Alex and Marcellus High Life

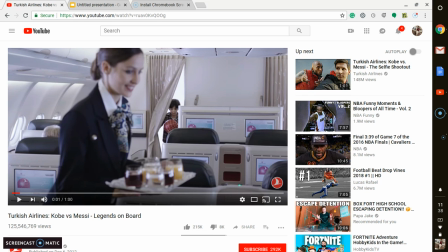Good morning, class. My name is Marcellus Polk. I'm Alex Hamlink, and our project today is called The High Life. We'll be looking over a Turkish airline ad called Legends on Board featuring Kobe Bryant and Lionel Messi. Hope you enjoy.
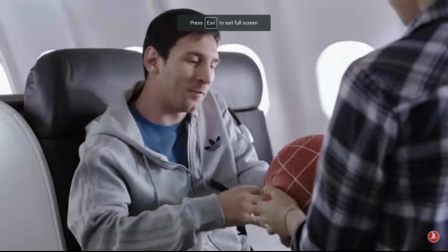Messi? Hey, kid. Kobe Bryant?
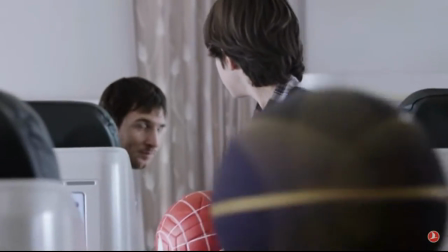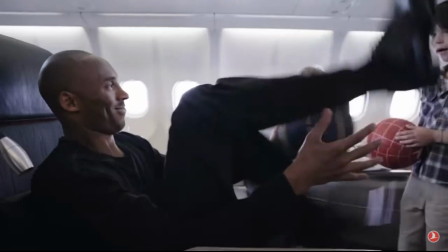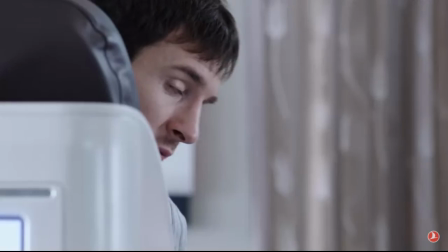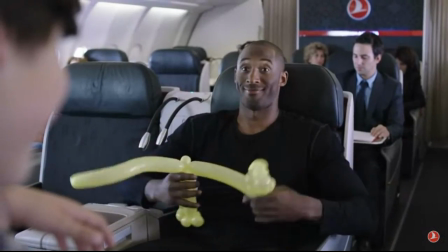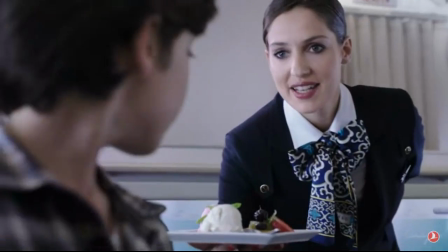Would you like to have some ice cream, young man?
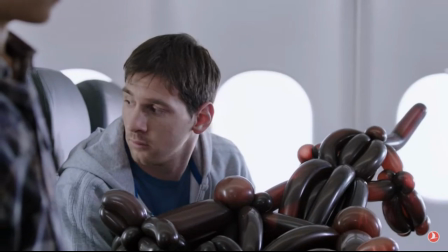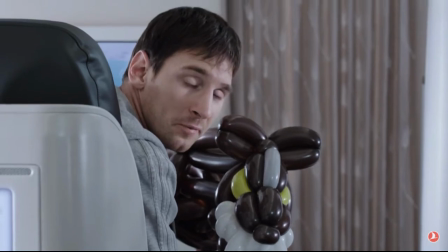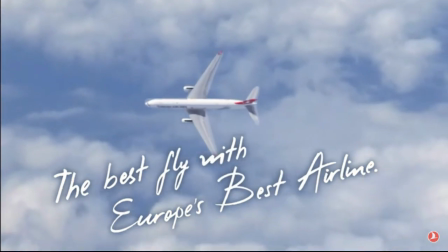The best fly with Europe's best airline. Turkish Airlines.
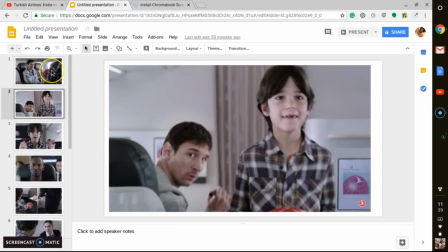Now, the author of this ad would obviously Turkish Airlines themselves, and the purpose for them doing this is to try and show the prestige and high-class lifestyle of this airline.
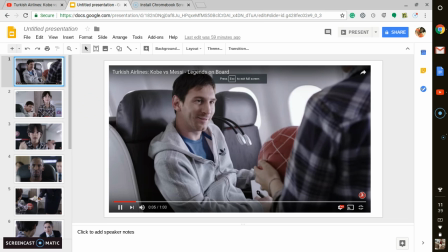That it's so nice that even two world-class athletes such as Messi and Kobe themselves would actually fly on it. So techniques they use to attract and hold our attention for the audience, for the music. They play this high beat and kind of classy, luxurious style music to try to get our attention that way.
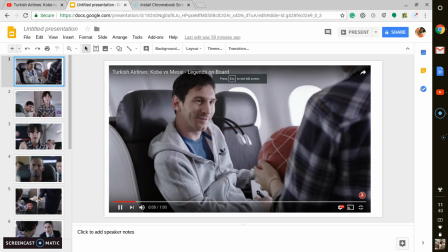The cast themselves, they use the little boy to give it some innocence, some type of humor involved with it, as well as two athletes like Messi and Kobe to kind of draw your attention towards them. They use a competition type technique that kind of brings together like the two competitive natures of these two athletes to try and compete to win over this kid's autograph.
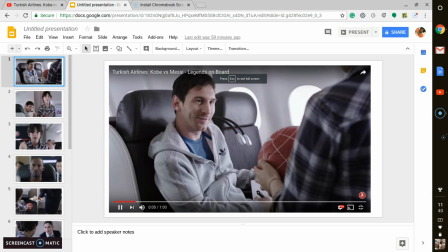And at the end, it had the airline actually winning and outbeating them with their services that they can provide. The light was a technique we saw them use. It was very bright in there. It wasn't a dark type of airline.
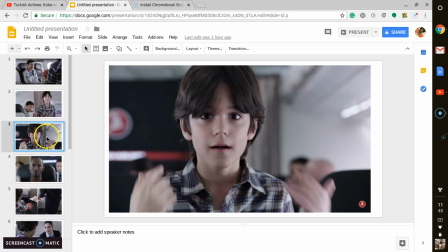So it kind of gives a positive, more upbeat feel to the flight.
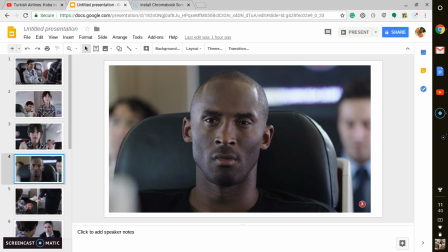And camera angles, they do a lot of close-framed shots that shows the facial
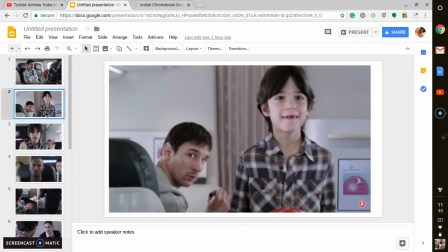expressions of the individual cast members followed by a wide-angle view to show the openness of the flight itself,
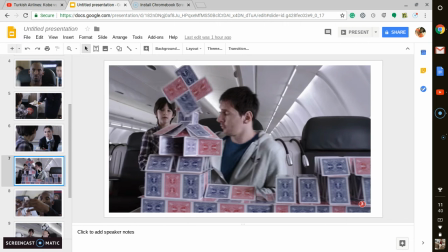show that the cabin of the planes are very open and that anyone can have room to move around and enjoy the flight. So with the lifestyle aspect of this plane, it shows a high-class living a good life, a good hospitality, and it shows the personal space, as Alex was saying earlier,
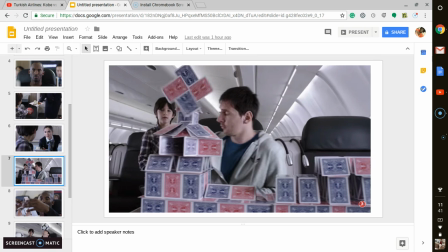and the respect level that each clientele has for one another in that personal space and keeps the clients happy with the airline. So basically, the point of view, the plane service is valuable to more than just athletes. It's valuable to everyone worldwide and nationally. And how might it be different?
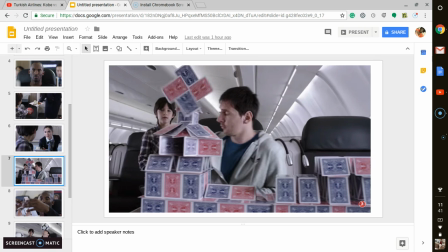Most people might see it as this could be an ad for Adidas with Nike competing against one another because Massey has on an Adidas hoodie. Kobe Bryant is also one of the spokespersons for Nike. And so people can see it as that way. Who was omitted?
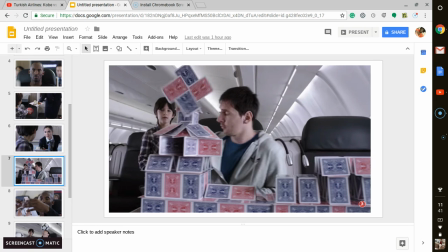Obviously, you don't see the babies crying, the flight attendants with curse of food and all of that, you know, and everything is that. So another question we thought to come up with would be, why would this matter to me? Well, for me, I kind of fly out of St. Louis a lot.
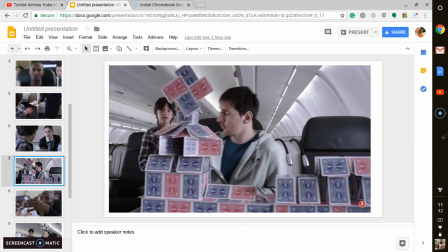And this is a very common fly that you can choose going out of St. Louis. So I could consider using this as kind of like one of my options to go through. And if I really want to fly out of Turkish Airlines, I could. And this kind of ad would try to sell me on doing so.
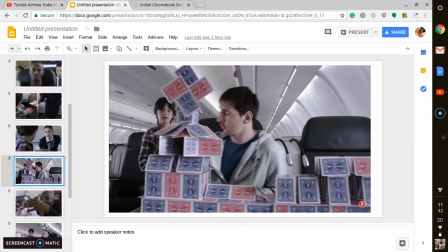With the animations, as you can see with the animations, you see how with this picture right here that you see, with these few pictures, you see how Massey build a little house, a little town with the spinner on the house.
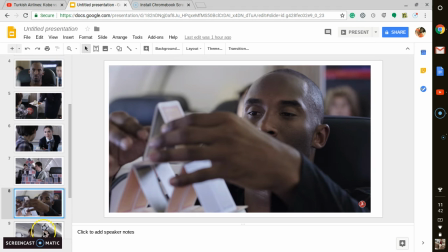Kobe has a little house brick. Then you see Massey with the footwork tricks.